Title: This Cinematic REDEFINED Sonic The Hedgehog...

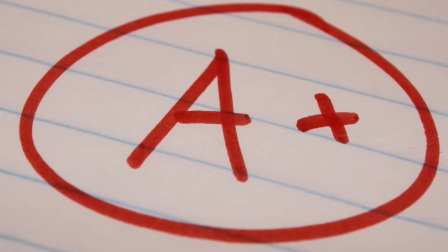0:00 The new Sonic movie's here. But no matter how good it is, it will never live up to Sonic at his absolute prime.
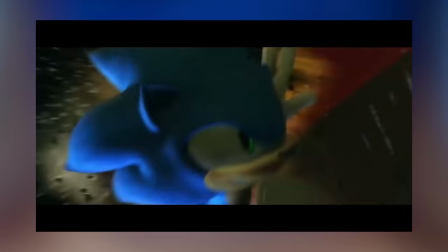0:07 This is his absolute prime. Welcome back everyone to the cutscene series,
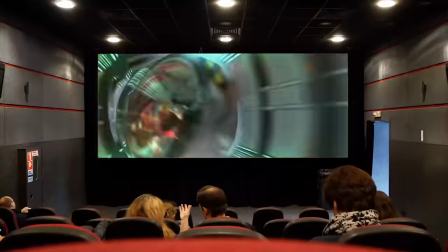0:12 where we dissect the very best of video game cutscenes as they too are getting just as cinematic as real cinema.
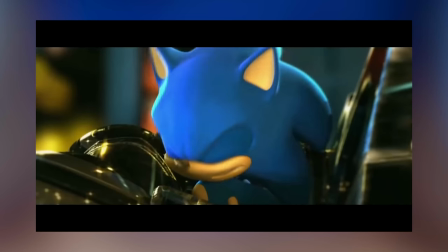0:19 Today we're covering a scene that has kept with me for many years. It's the opening introduction to Sonic Unleashed.
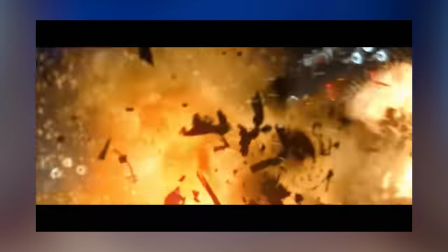0:26 I mean, this is just the top of tears. I don't think Sonic will ever top this sequence right here.
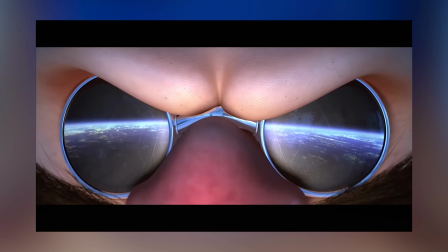0:32 But let's get into it.
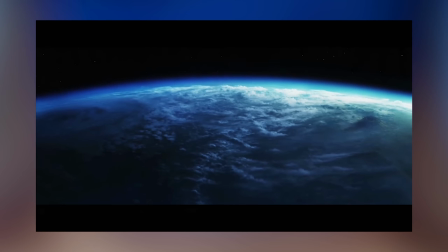0:36 We start with a simple fade in on Earth. The calm before the storm as we are introduced to our villain.
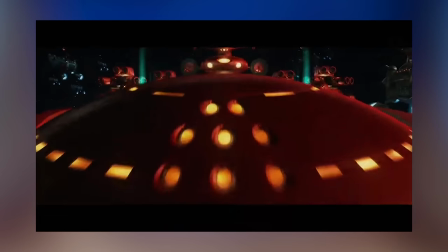0:43 The music interrupting the piece with an orchestral cacophony in one of the best renditions of Dr. Eggman's themes we've ever heard.
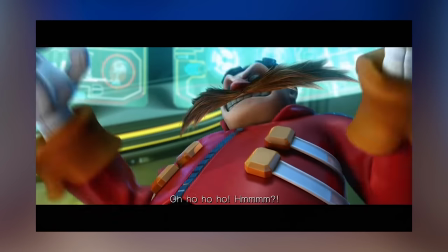0:54 You hear Eggman before you see him.
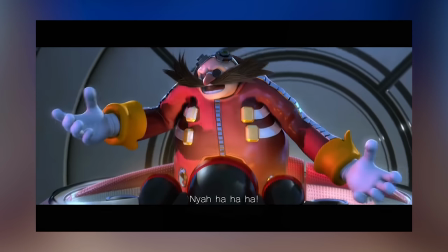0:57 The great Mike Pollock. looking and sounding so crispy, and an evil laugh fitting for such a cartoon character.
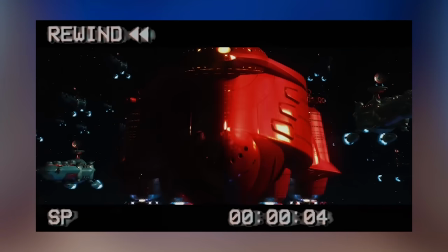1:04 All of this shot being built to demonstrate the scale of this set, as we see Eggman twist into view at a low camera angle, bolstering him up whilst keeping him dramatic.
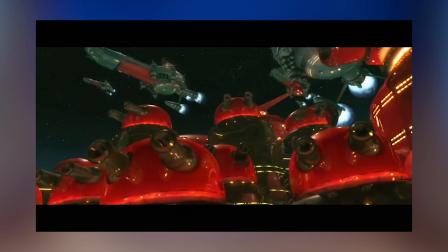1:16 And now the camera zooms and fades to the other end of the ship. Like a super zoom.
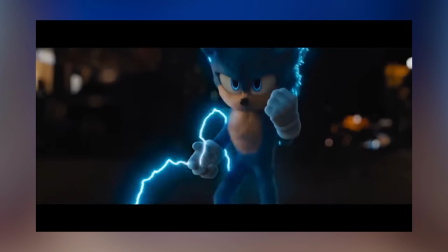1:21 Sonic silhouetted against the fire first. Icon before character. He's designed with shapes in mind after all. and the music changes to a build-up.
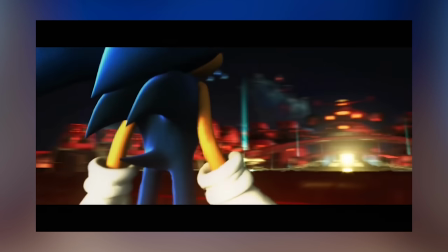1:30 We all know what's coming. Damn he's shiny! With a dramatic turn of the camera, we still don't see his face, but his other features first.
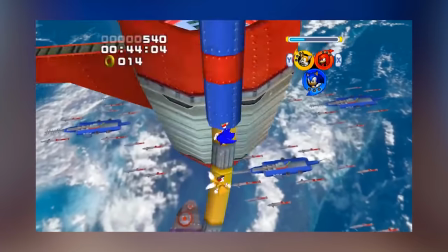1:37 As he looks at the distant goal. Kinda looking like that one level from Sonic Heroes. It's a gameplay adaptation!
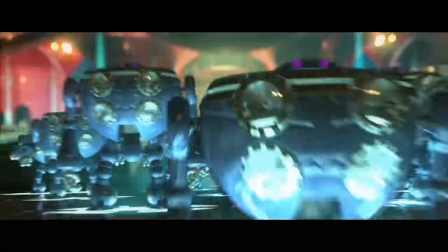1:43 But first, his hurdle is... Again giving us a kind of camera zoom for that handheld,
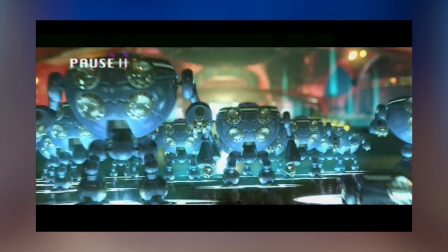1:51 rushed and energetic feel to see those super shiny robots. And in-universe, they give them some low-angle lighting.
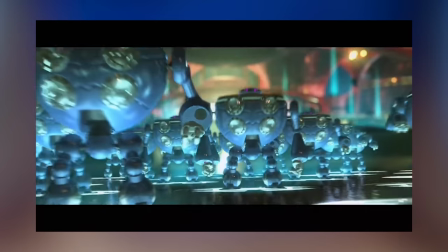1:58 Very evil. A classic technique. Before pulling back to reveal more robots in the foreground.
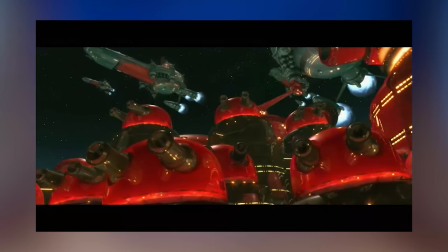2:04 Again, to show scale as a miniature surprise reveal. And though this is a pretty functional shot, thematically this acts to tell us a bit about these two characters. We can see that Sonic is viewed as a real threat needing so much firepower, and this Eggman knows.
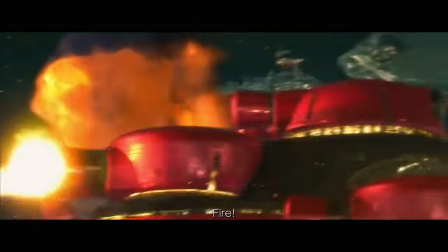2:18 Implying the history between them. And Eggman again, being as cartoony and physical as possible.
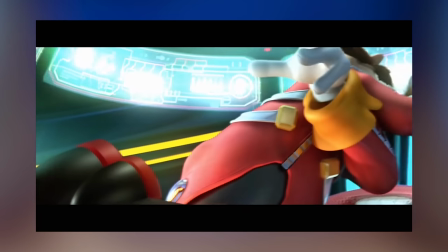2:26 And so they do. view. Shown as a side angle on the right, shooting left, as villains tend to do.
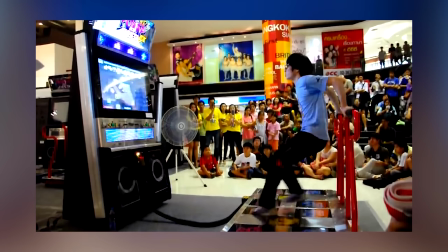2:31 And Sonic here's just looking good. The music kicking into gear in sync with the action.
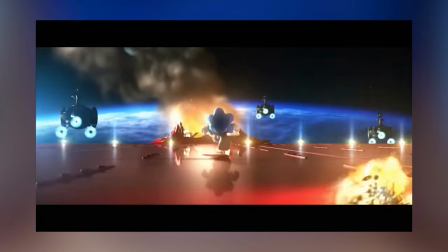2:36 So simple. God don't you miss the days when Sonic levels did the same? Anyway, he's so fast he jumps ahead of the camera, and into that juxtaposing side angle.
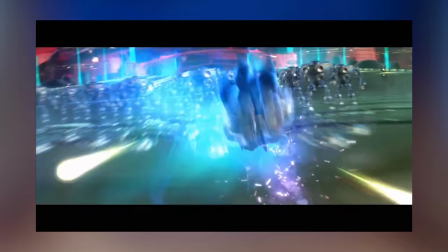2:45 Running to the right just like the games.
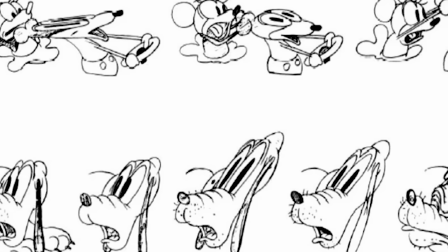2:48 And he's got that squash and stretch, an animation technique that demonstrates motion that Sonic for some reason has often been quite rejective of.
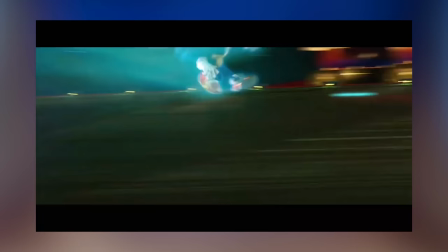2:55 His face being so horizontal to really show that forward momentum. Again, focusing on his features.
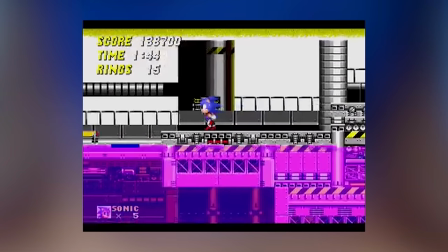3:01 All equally as iconic from his design. And since this isn't a 2D game, he can swerve on the Z axis from distant to up close.
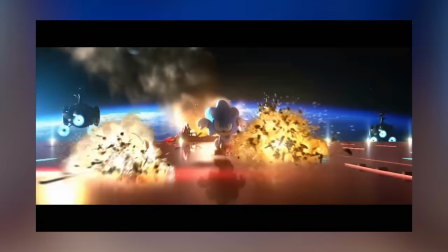3:09 Truly swift. But we don't lose track of him thanks to that colour palette.
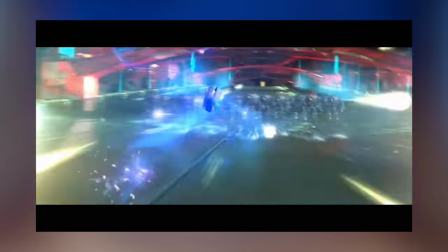3:13 Him being the only blue on top of an orange backing means you're always able to track him with your eye, as their opposites on the colour will.
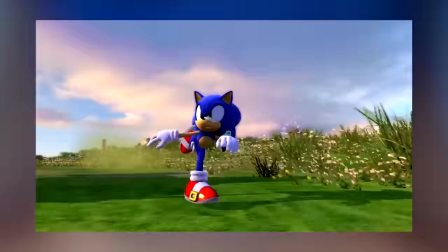3:19 And the camera pans to his next pathing. A sonic that the camera can't keep up with is so dynamic.
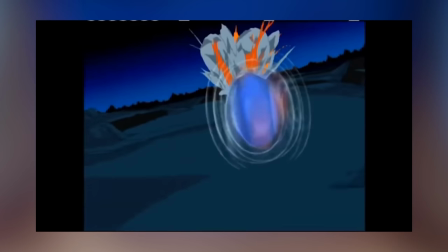3:25 It almost seems like a no-brainer. And so, Sonic next shows off his new and improved spin jump attack.
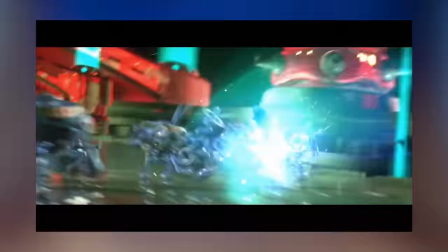3:31 Camera following behind him, almost like a perspective shot before swinging around to the other side.
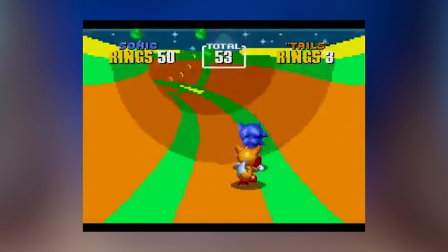3:36 Like a half rotation of fluidity compared to where Sonic first started.
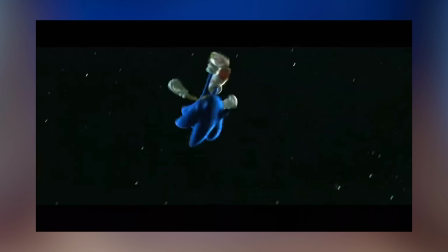3:42 And then, a brief moment of calm. It's the cool, radical, scator shot Sonic's kept along with.
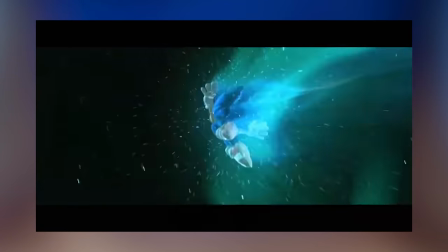3:49 In this moment, he's enjoying it. This is child's play to him. And he's laid on top of the twinkling space like a festival firework show.
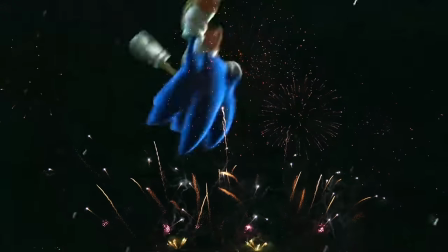3:57 A beautiful conscious decision someone made anyway. And now we follow back to his run.
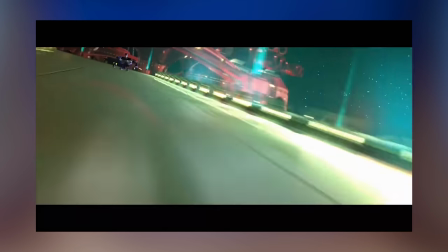4:02 Camera dashing ahead, but low to the ground to highlight all that added speed. Ooh, the adrenaline.
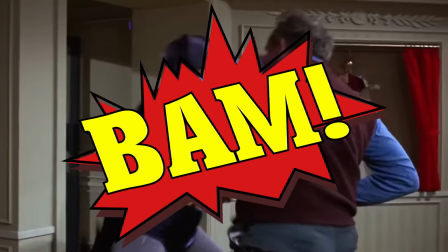4:08 And then BAM!